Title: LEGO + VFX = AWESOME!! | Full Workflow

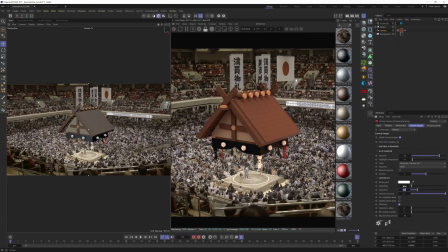492s
Here, we can dial in the exposure, gamma, saturation, all that good stuff to better match our render to our background plate. The closer we can match this here in post, the easier our compositing job in After Effects will be. You can also enable some post glow, and of course, let's orbit our HDRI until we feel it best matches the lighting in our footage. And here's where the real spice comes in. Remember how I said the HDRI is going to get us 85% of the way there? Well, buckle up for the other 15. Since HDRIs consider every light captured in the scene the same distance away,
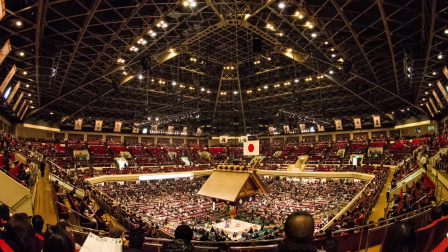523s
they're just infinitely far away, we're going to recreate some of these lights in 3D to really spice up our scene.
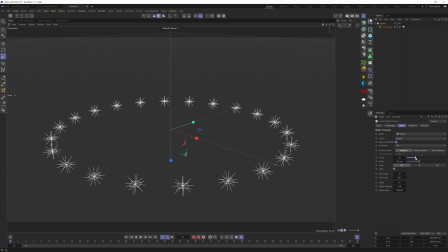529s
So I'll radially clone a couple rings of scaled down area lights, drop the intensity to a reasonable amount, and take a look at this difference.
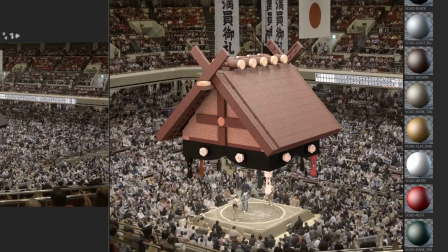536s
It really makes the materials shine. And speaking of materials, let's bring our materials to the next level with some surface imperfections.
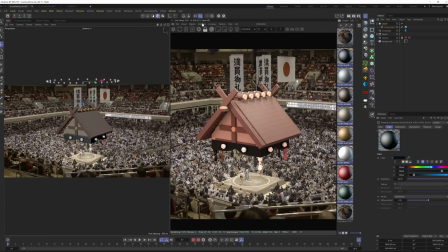544s
First, I will convert our C4D materials to octane materials. If you're using Redshift, you can convert them to Redshift materials.
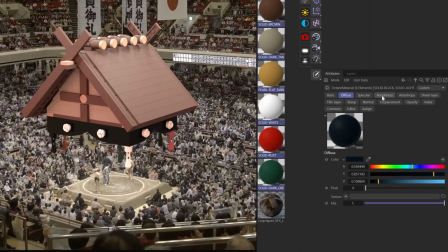550s
Now, I can select all these materials and make batch edits. First, I'll take the roughness down to a really low value because I want my Lego pieces to have that nice sheen.
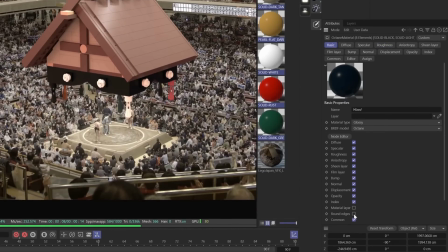559s
Another thing I want to do is bevel these edges, and I can actually do that with a round edges node in these octane materials.
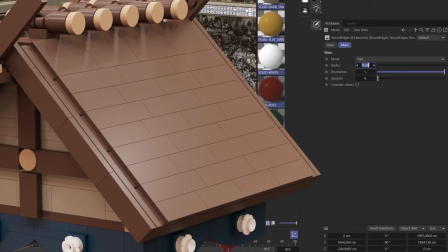565s
That way, the bricks don't look as clinical. I'll just dial in a low value and make sure they're set to accurate. Next, I'll open the node editor and drop in a scratch texture from my brand new Surface Imperfections Volume 2-pack,
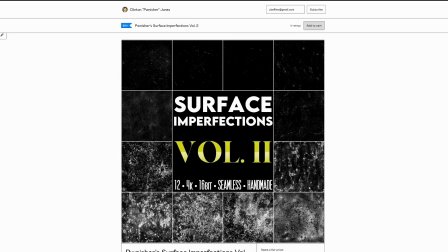576s
which I got at 50% off for you guys this week only.
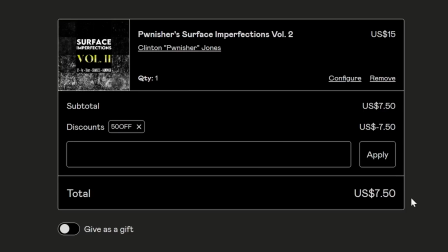580s
It's 12 16-bit 4K seamless non-GMO textures at 50% off this week only.
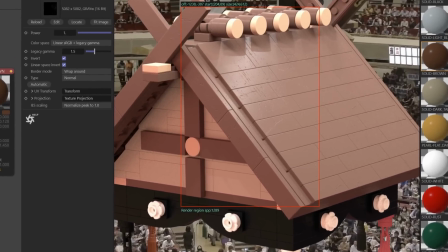586s
Go grab some. But yeah, this totally does the job. It makes it look like that one time you tried to pry your pieces apart with a fork or something.
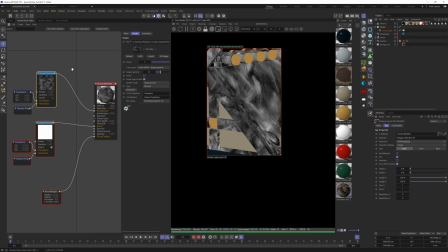593s
Next, I'll drop a smudge texture from my Volume 1 pack into the roughness channel to get that greasy child hand all over the pieces kind of look.
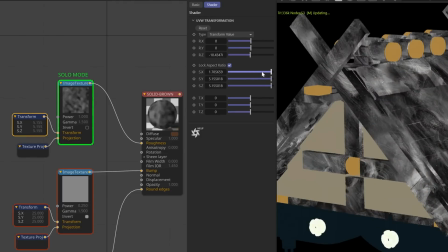601s
Now, be sure to use a transform node on both of these images to control how much they tile and a projection node set to box to tile the images accurately.
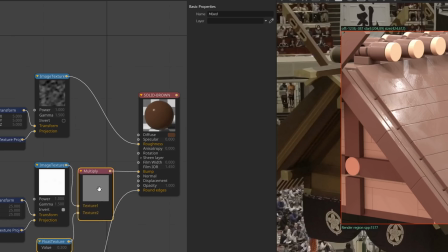610s
A multiply node out to a float texture will help you tone down the scratches and an octane gradient will help you dial in the amount of smudging. Feel free to add a dirt node up in the color channel for a bit of ambient occlusion if the situation calls. You can up the index if you want these bad boys to be a bit shinier depending on your scene and look as well. Finally, I want to give the pieces a slight touch of positional inconsistency to them.
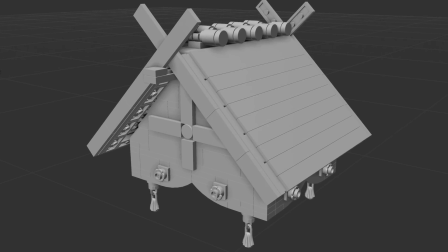633s
They really help sell the hand-built look.
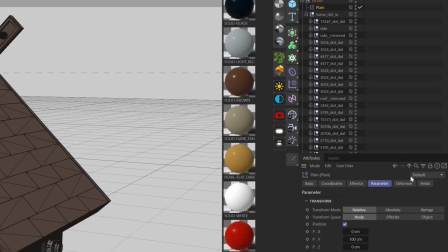635s
For this I'll simply add a planar field with the slightest touch of positional and rotational input, making sure to set the deformation mode to object. With a custom light setup, spice lights to double down on the ones in our footage, surface imperfections and some random positioning on the bricks to make them feel hand-built, it's time to render this out and stick it in our footage using After Effects. Lucky for us, we only got to render one frame because it's not animated or part of a 3D track sequence.
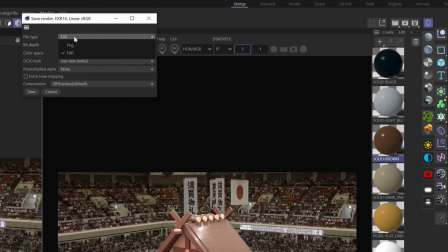663s
So I'ma just hit File, Save Image, where you can export whatever file type you want. If you want to split this image up into specific render layers,
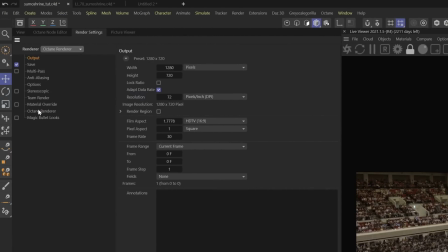671s
you can set that up by making sure Octane is selected as the renderer, and under AOV groups, you can add whatever pass you want.
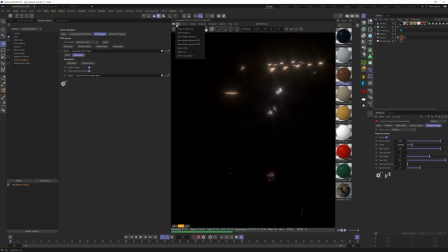679s
Say post processing, for example, if you set up that bloom earlier, choose a destination and let's get comping in After Effects.
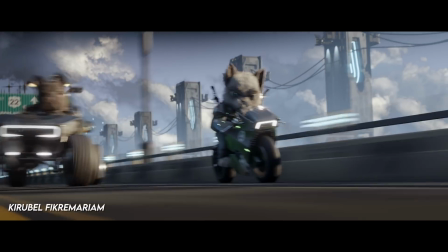686s
Calling all 3D artists, if you have seen our big 3D community challenges and have been waiting for the right opportunity to join the next one, now is the time! This August, let's learn and grow together through the new Summer 3D Challenge. We got a new super fun prompt for you guys, so be sure to subscribe to this channel so you don't miss out on the big reveal on July 29th. So the compositing stage is truly my favorite part of this whole process because all of our setup, all of our hard work comes together here.
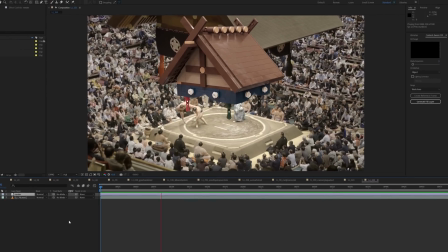716s
So we'll drag our render in, and the first thing we'll do is stick it to our footage. This process is called tracking, camera tracking or match moving.
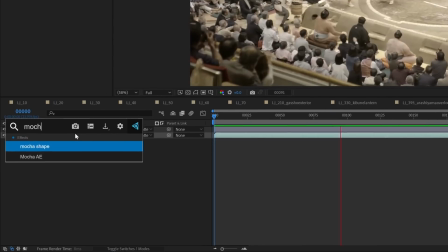723s
We'll be 2D tracking our footage with Mocha today, which comes built into After Effects.
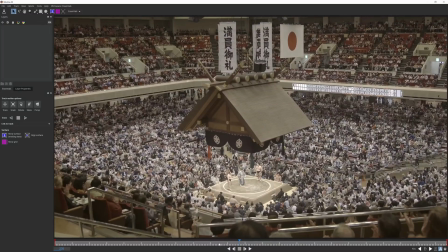728s
So I'll skip to the middle of our footage where we can see everything, and I'll grab our handy pen tool and draw a mask around the area we want to track. I'll first track forward, then backward. I do this because it makes for a more accurate track a lot of the times.